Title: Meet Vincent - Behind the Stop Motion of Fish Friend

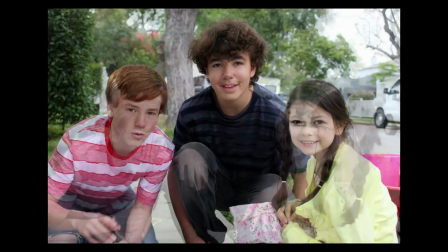[0:03]
Fish Friend was a labor of love from beginning to end.
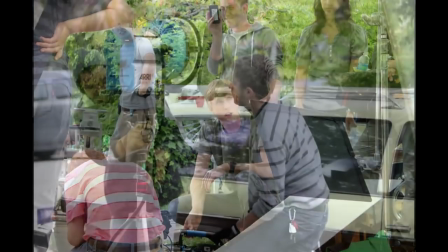[0:06]
Set in a stylized, off-kilter 50s Americana and featuring a budding friendship between a young girl and her stop-motion piranha, there were many challenges to overcome.
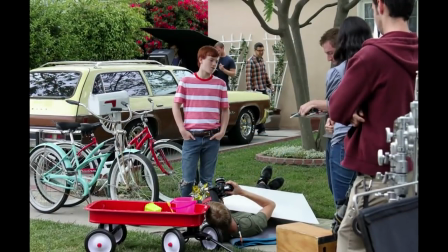[0:15]
Let's take a look at how we achieved some of the effects in the piece using a combination of both traditional and digital effects,
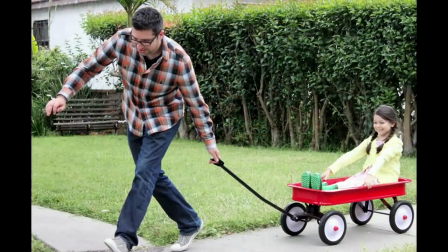[0:21]
as well as cover some of the other details on the road to realizing Fish Friend.
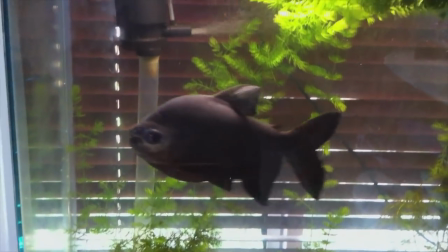[0:25]
From the start, writer-producer John Swartz decided we could make the short quickly by simply using a real fish.
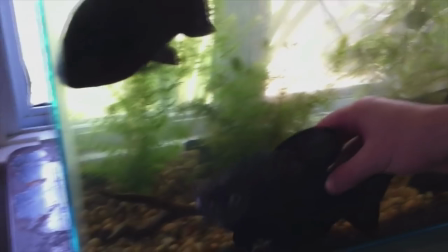[0:31]
Rather than a piranha, we chose a close relative, a Paku, to play the role of Vincent. Here's our Paku with a menacing set of chompers added digitally.
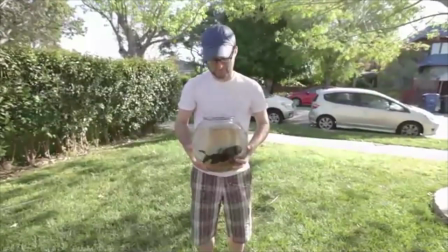[0:39]
Unfortunately for us, the Paku's size became an issue as he would need to spend most of the short in a small fish bowl.
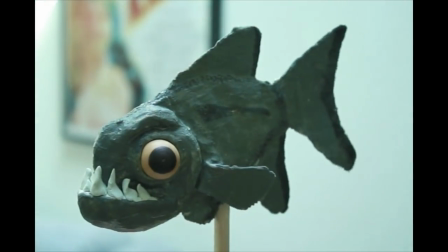[0:44]
This is when we decided to use stop motion rather than CGI as it would be more keeping to the old school aesthetic we'd established.
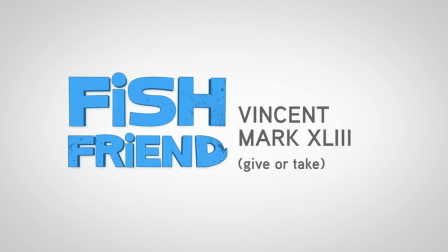[0:50]
As you can see, Vincent went through many iterations. Here's John's vinyl-painted silicone Vincent, performed by Melissa Goodwin Shepherd. Not too bad, right? Soon, John's second bedroom became a makeshift stop-motion studio.
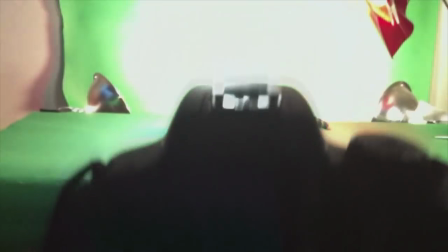[1:03]
This is where we shot the performance of The Ants and the baby crocodile, both modeled out of latex and plasticine.
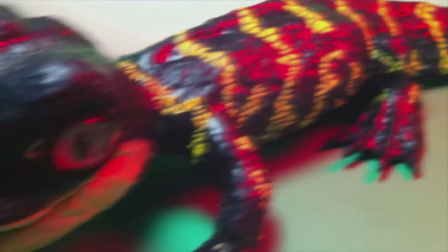[1:09]
Now let's get into some shot breakdowns. If you haven't actually seen the short yet, now's a good time to pause and click the link in the video description below.
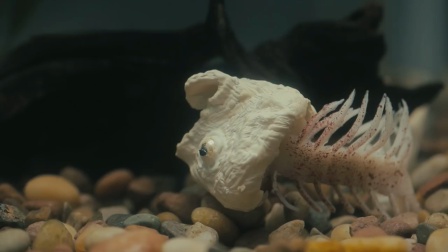[1:17]
Let's start with the burp. This is the first time we realize Vincent isn't who Sally thinks he is.
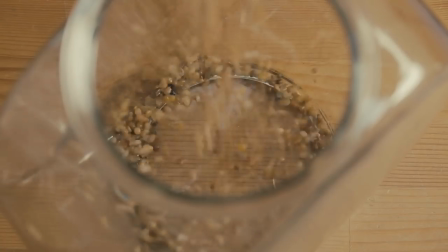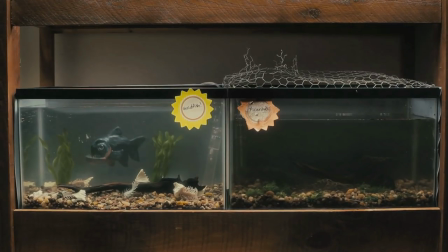[1:30]
Let's start by taking it apart. We remove color correction, compositing, and finally, Vincent himself.
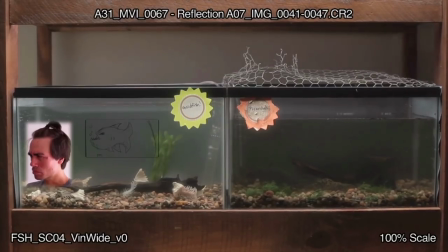[1:38]
Here's what the shot looked like while we were editing, complete with a reference performance by our friend Eric.
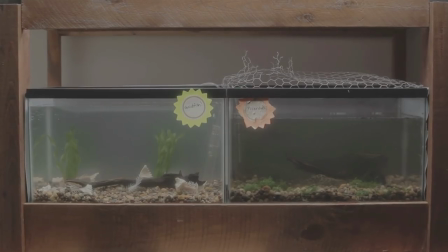[1:45]
Here's the original empty plate Devon shot on the day. Now we bring in Vincent with Melissa's performance.
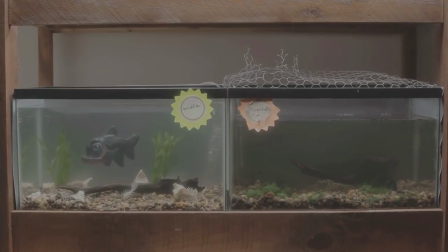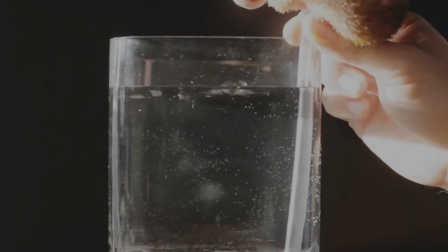[2:00]
Next we use this shot of a glass of water to get a bubble for Vincent's burp.
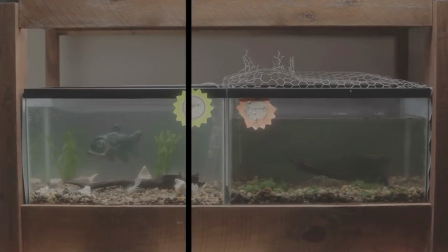[2:06]
Next we integrate the elements into the plate, making Vincent appear to be in the aquarium rather than in front of it.
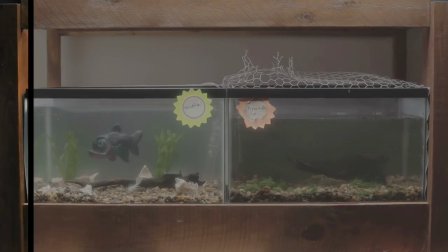[2:13]
Finally we color the shot and it's complete.
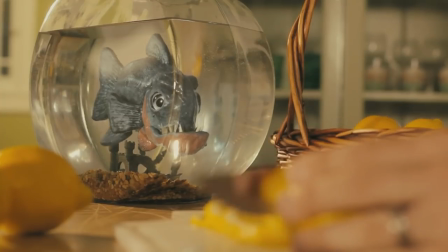[2:19]
In the sequence it was important to see that Vincent was becoming more and more invested in Sally's father cutting himself while making lemonade.
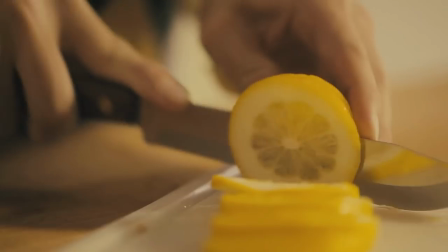[2:27]
After we already shot the stop-motion element, it was decided we needed a bigger performance from Vincent's eyes to accomplish this.
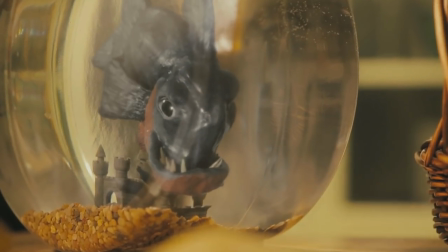[2:34]
Here's how we did it. Let's take it apart. First we remove color, a digital zoom, the glass highlights,
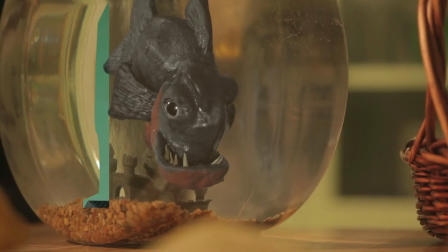[2:42]
one round of glass blur, another of glass refraction, and finally the raw footage of Vincent himself.
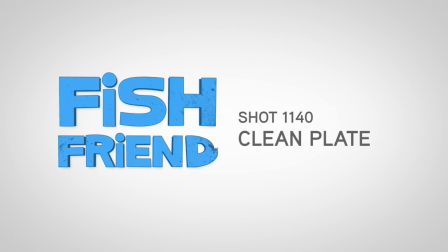[2:49]
Here you can see just how detailed our reference was. Here's the clean plate that we shot on the day. Now with Vincent's performance roughly laid in. And here's a detailed look at that eye performance I mentioned.
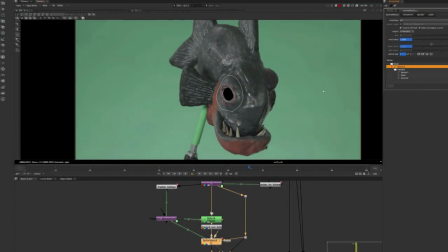[3:03]
Our VFX guru, Chase, used Nuke's spline warp tools to add even more life to Vincent.
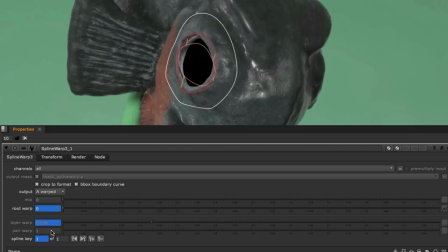[3:09]
He's basically digital puppeteering a real puppet. And here's what it looks like in the shot.
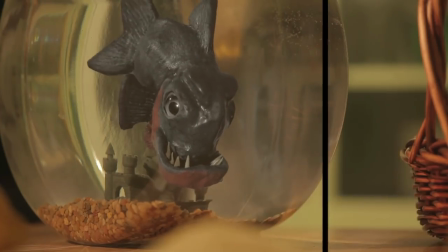[3:18]
In order for Vincent to integrate into the shot, we begin to add back the distortion from the glass bowl.
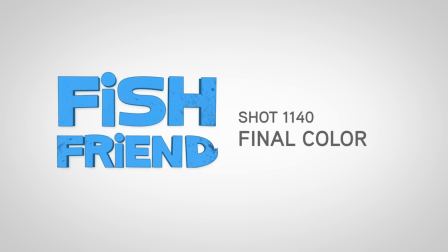[3:26]
Next, we place glass highlights in front of Vincent. And finally we apply color, and the shot is complete.
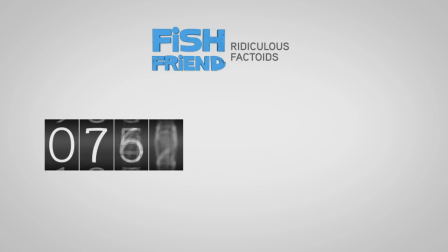[3:32]
Here are a couple interesting tidbits about Fish Fry. While it's only an 8 minute short, it's been 1,370 days since principal photography began. Out of a total of 169 shots, a whopping 98 of them required visual effects. From production to post, 30 people helped realize the short, as well as 7 actors, including our star, Nikki Han.
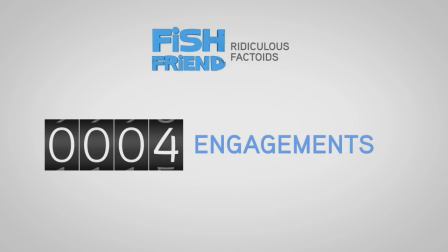[3:51]
Over the three and a half years since we shot the film, four crew members have gotten engaged, three have been married, and two have had babies. All of this during the production of one eight-minute short film.
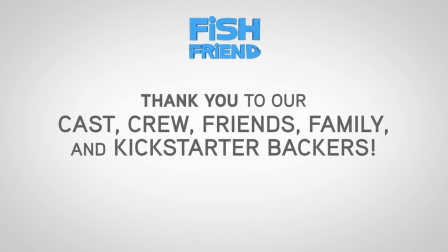[4:04]
Finally, we just want to say thanks to our hard-working cast and crew, as well as to our wonderful Kickstarter backers. Without your support, none of this would have been possible.